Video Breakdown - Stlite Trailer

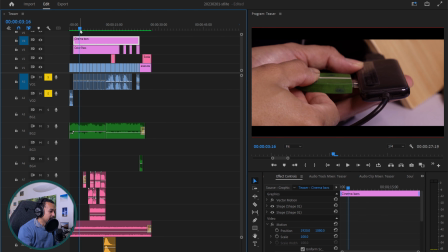it's that hum in the back. Then I add back all of my little playing with the USB stick.
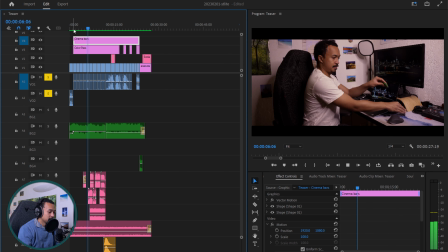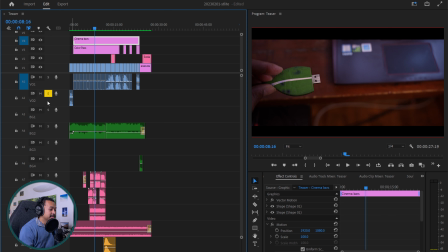Already gives it a little bit more atmosphere, I think. And now, what are those other atmosphere bits?
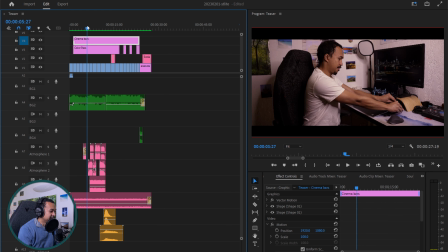I think this is the radio.
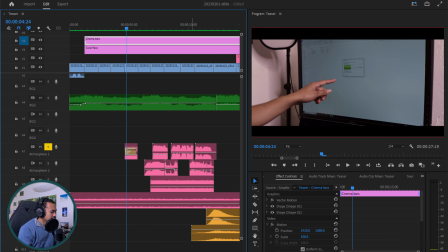If I only play the first track, you can hear the first track.
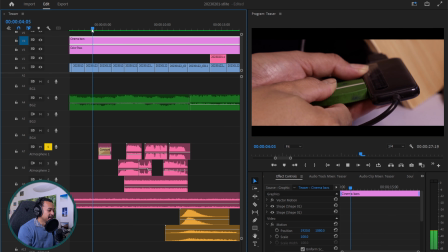Yeah, this is the radio.
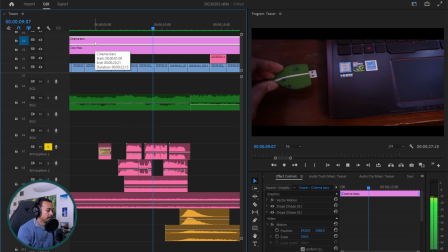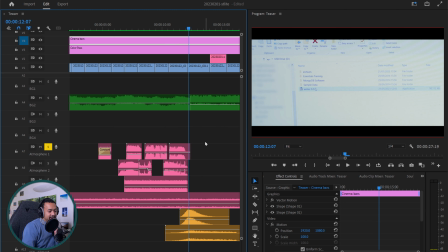They also all come from Epidemic Sound. So I wanted some.
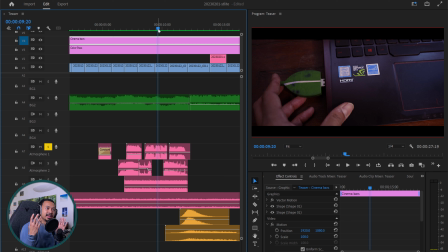This is where I think I wanted a like Mission Impossible feeling. So I wanted this radio guy talking in your head, telling me this is an important mission and this is what makes it epic. This is an important mission.
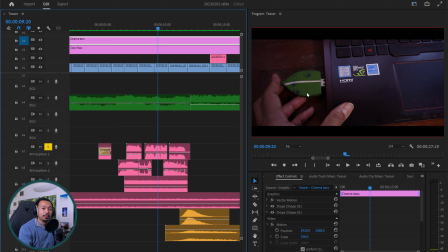There's a very important software in that USB stick that you need to plug in something else. So this is very like IT Mission Impossible. So that's why I wanted that radio thing.
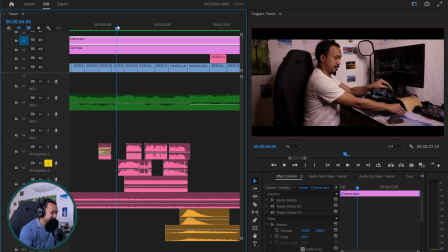And I think this is all radio.
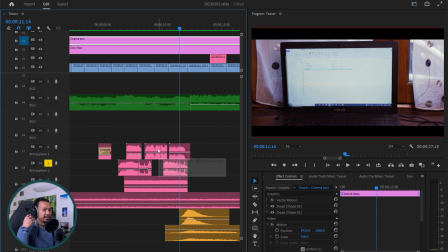So see, the track 1 is the voice speaking in the radio, and the voice 2, the atmosphere 2 is only the tuning radio.
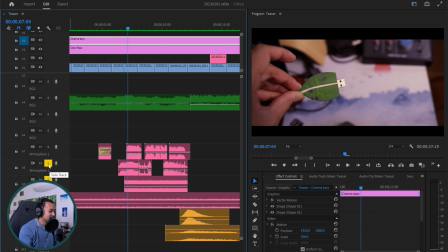Let's call it this way.
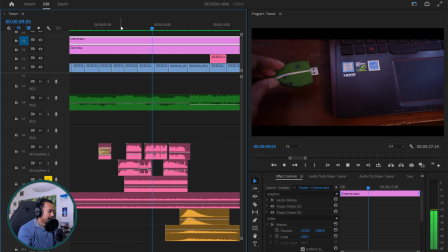And I think the third track is that background noise.
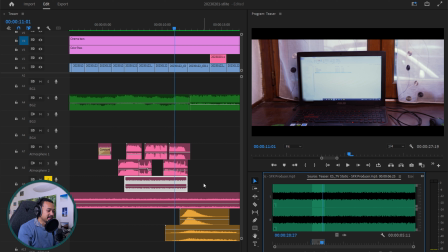Its name, yeah, TV static. So it's just TV static as a couch for all of the radio sounds,
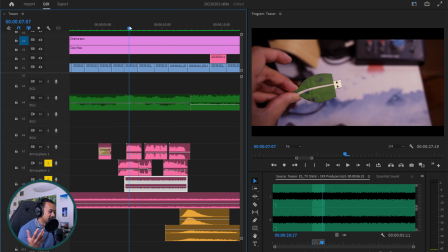and then I've got all of the tuning radio sounds here. Yeah, tune AM radio 3, all from Epidemic Sound. And then atmosphere 1 is police dispatch,
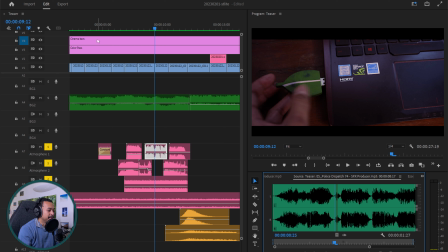police dispatch, all police dispatch. When you fuse everything,
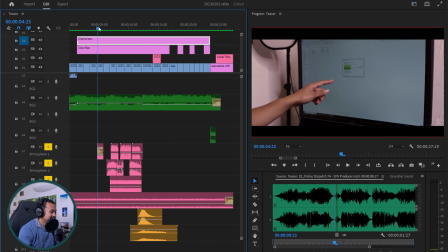okay, and then there's the climax just after the police.
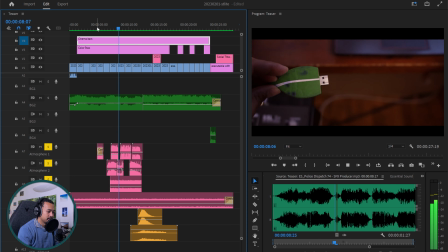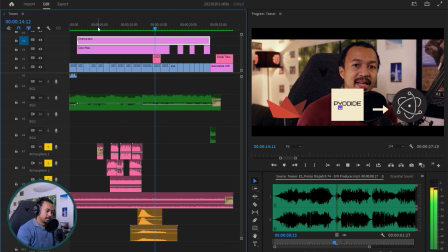Yeah, it's taking some time. There we go.
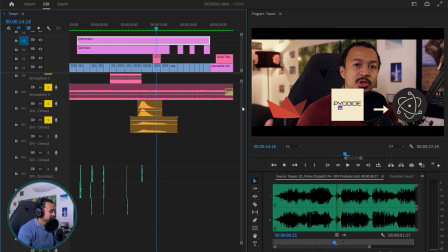So we got some good design, or some good sound design already.
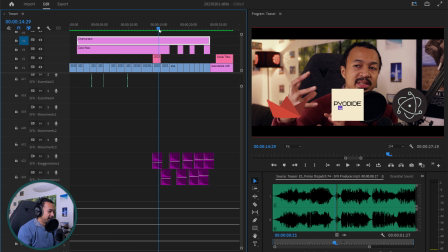After this is where it's stressful.
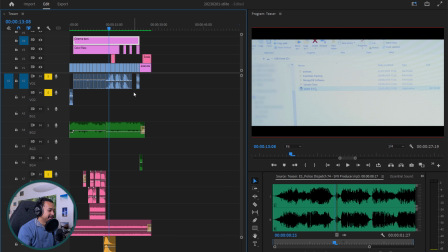So actually, the arc of this small trailer is the first part.
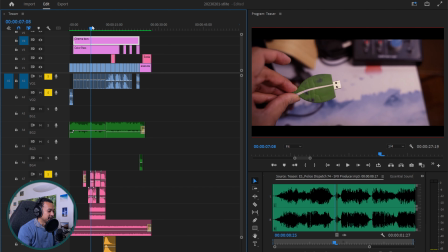I am putting the software in the USB stick. Second, and then I'm walking.
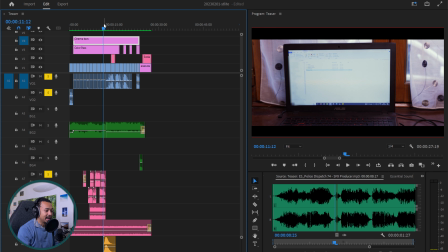I'm putting the software on my laptop or computer, whatever, and it's playing.
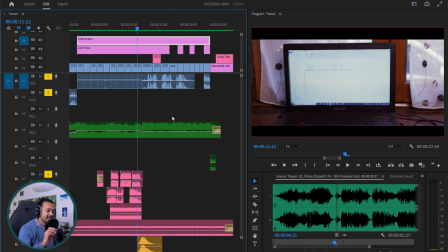And this is where the stress comes in, because at this point, I actually didn't know if the software was working on another computer. This was my first putting the executable on another laptop, on another workstation. So I really didn't know if it was going to work.
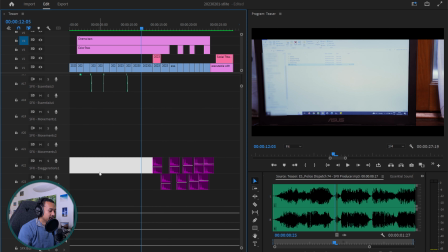So I wanted to emphasize this feeling through heartbeats, that boom, boom, boom, boom. You don't know if it's going to work. And you can feel it. You can experience that you don't know either if it's not going to work.